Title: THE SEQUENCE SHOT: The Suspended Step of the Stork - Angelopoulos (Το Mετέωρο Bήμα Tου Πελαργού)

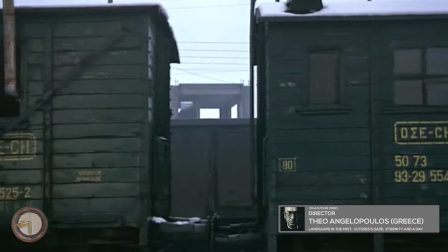4:17 Theodoros Angelopoulos, the Greek film master acclaimed for cinematic masterworks that featured way above average shot length and indelible sequence shots,
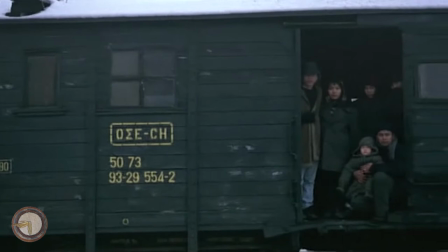4:26 brimming with poetic sensibility and profound humanistic probing,
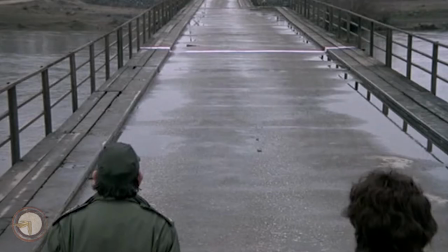4:30 is also another of the many directors to have successfully used this precise technique comprehensively throughout his career,
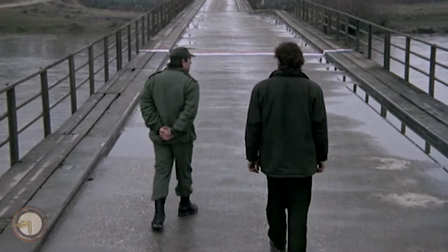4:36 in fact turning it somewhat into a stylistic trademark of his.
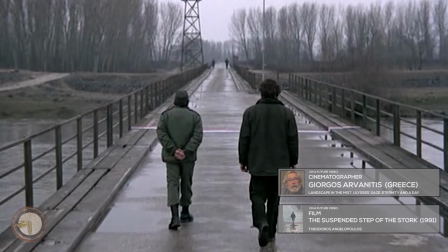4:40 The scene analysis that follows is taken from his great 1991 work, The Suspended Step of the Stork,
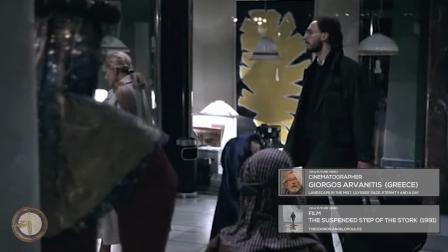4:46 the first film in what has later become known as a trilogy of borders.
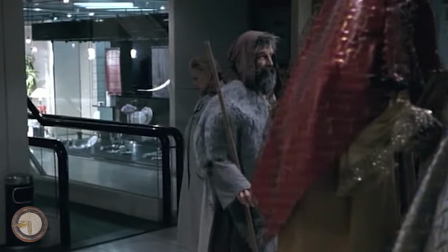4:50 This is a fairly uncomplicated and short sequence shot, lasting only 2 minutes, but it's a perfect example of how a great director can release himself from the granitic,
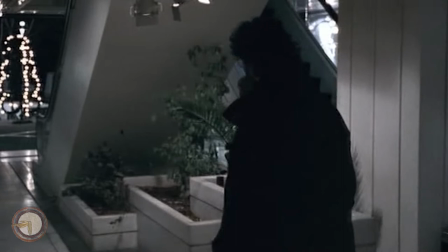4:59 segmented nature of colloquial montage and explore different shots and framing,
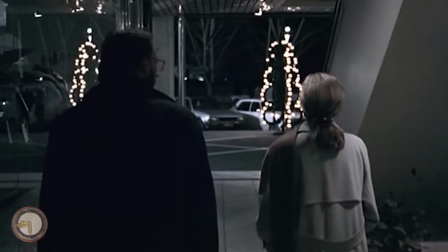5:04 and organically bind them through a single, uninterrupted take
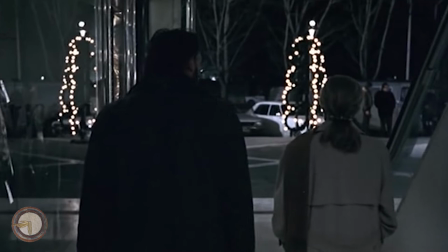5:07 that adequately depicts the designed mood and invites the viewer to invest himself in the scene by conferring a definitive sense of factual observation,
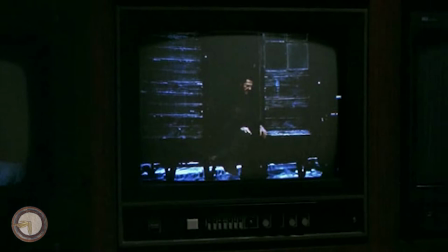5:15 blurring the lines of the canvas that stands between the conscious subject and the inspected object. The scene starts with a close-up of a TV screen, with a video paused on a frame that shows an individual that plays a vital role in the narrative, as he is suspected by the main character,
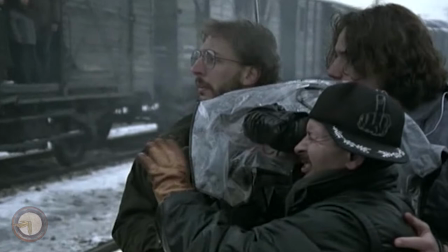5:31 a young TV reporter, to be a missing Greek politician that had suddenly disappeared some years before.
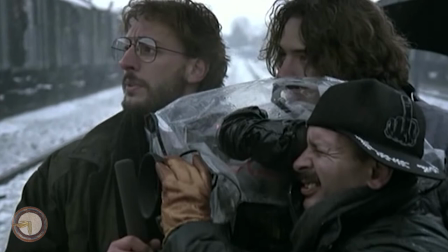5:37 The footage was captured while he was covering a story on the refugees converging on the Greek border, and the resemblance of the person strikes him as uncanny.
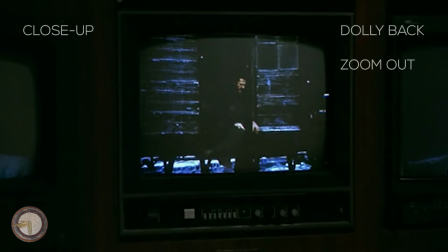5:45 As the camera slowly recedes and zooms out,
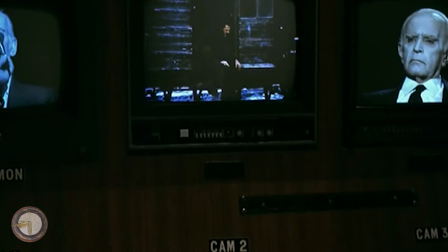5:48 the viewer is shown to be on what appears to be a television control room that exhibits the preparations for a TV show that is about to begin,
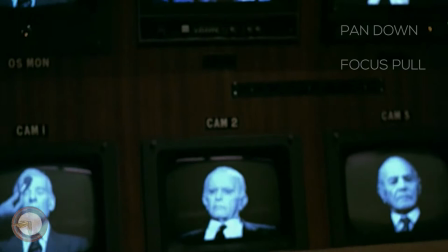5:55 the host and guests captured by the studio cameras on the other screens.
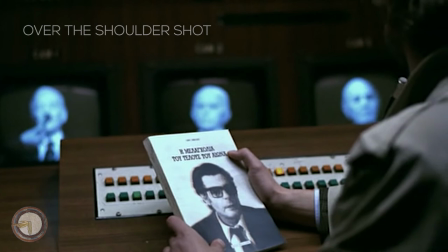5:58 When the camera pans down and shifts the focus to the foreground, it is revealed a book written by the missing politician, being held by the main character.
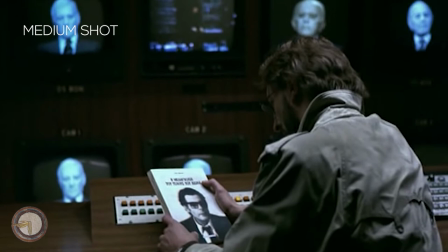6:06 The initial close-up, therefore, turns into an over-the-shoulder shot and consequently develops into a medium shot with the reporter's back turned to the audience.
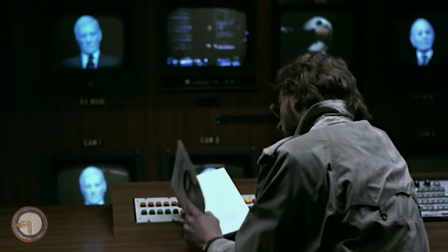6:15 At this point, the camera delicately halts and the scene breathes, as the reporter looks at both the TV screen and the book,
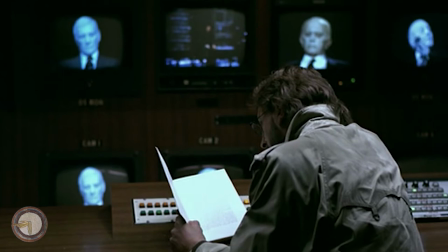6:22 reading then the beginning of the book's prologue for a short time before dropping it and ruminating for a while.
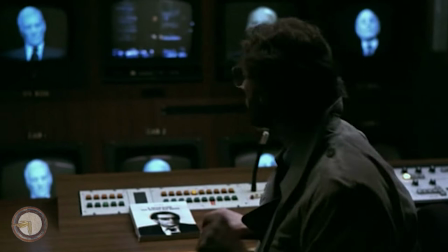6:28 At some point, the program's rehearsal and the soundcheck voiced on the speakers interrupt his meditation, which leads him to stand up and depart from the table.
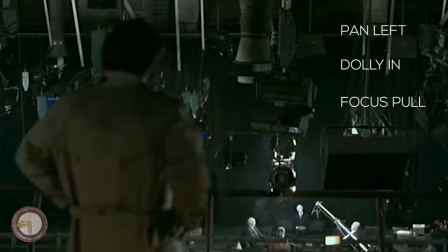6:37 During this movement, the camera follows him and when panning left, it reveals the open nature of the glass-encased room,
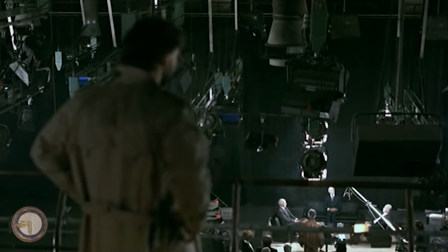6:43 dollying in as he approaches the balcony from which he can oversee the TV studio beneath, where the talk show is about to start, once again with his back facing the camera, and by now turned into a broader medium shot.
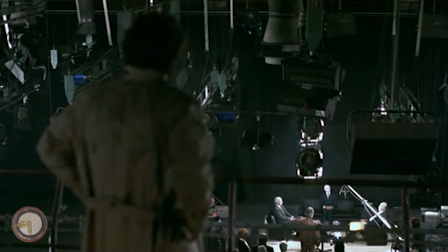6:54 He seems somewhat uneasy and anxious, which is soon explained as a passing co-worker questions him in regards to his presence there,
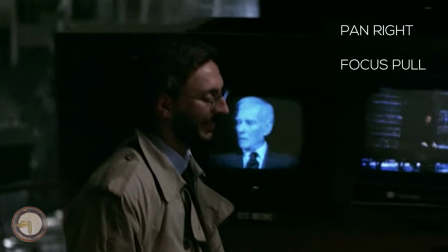7:01 to which the reporter replies that he's looking for the boss.
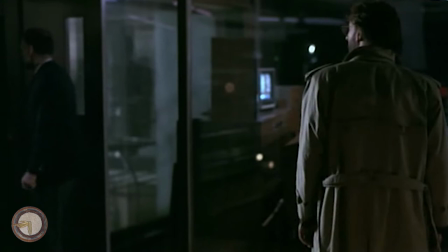7:05 As he moves in towards his colleague, the boss comes in and he requests for the permission of holding his camera crew a couple of days more with him,
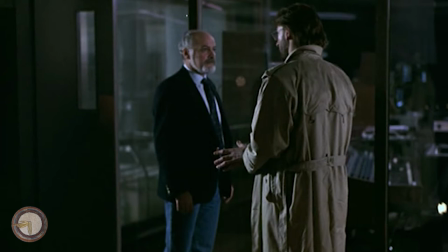7:12 so as to investigate the suspected missing politician he believes to have found. As of then, the shot is framing the characters a tiny bit wider, having coalesced into a final American shot, also known as a three-quarter shot or cowboy shot.
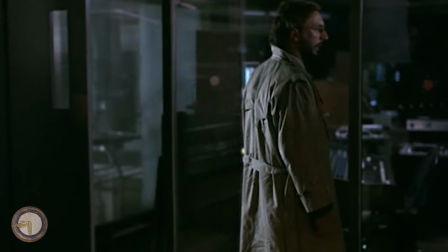7:26 The scene then ends with the reporter attempting to further reinforce his request as his superior moves out of the frame.
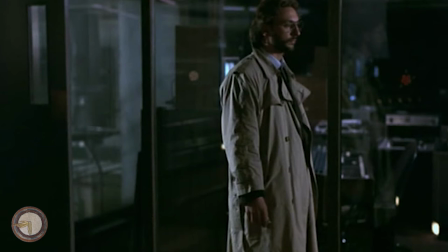7:32 During this whole scene, it is then possible to witness a variety of techniques that are subtly applied so as to produce a cohesive and lively structure in visual terms, with focus pulling, dollying, panning, and zooming that unite seamlessly to produce a single take that, at the hands of more traditional filmmakers,
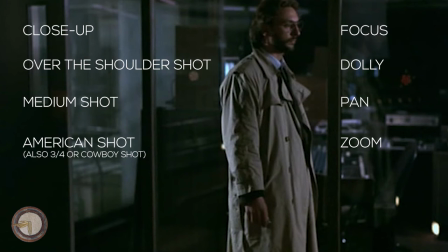7:49 would result in an assembly of the various close-ups, over-the-shoulder shots, medium and American shots through montage, as is seen in ordinary films.
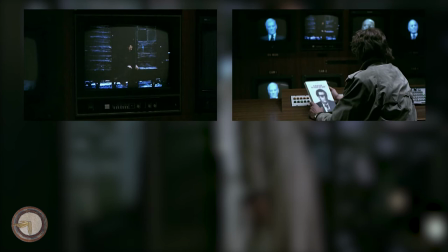7:58 Out of curiosity, it'll be interesting to notice how the scale of the framing is successively augmented for each consecutive shot within the sequence,
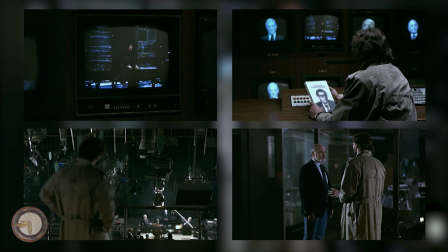8:06 the sequence shot then acting almost as a reverse establishing shot that opts to disclose the spatial features of the scene sequentially, bit by bit, instead of presenting it as complete already from the start.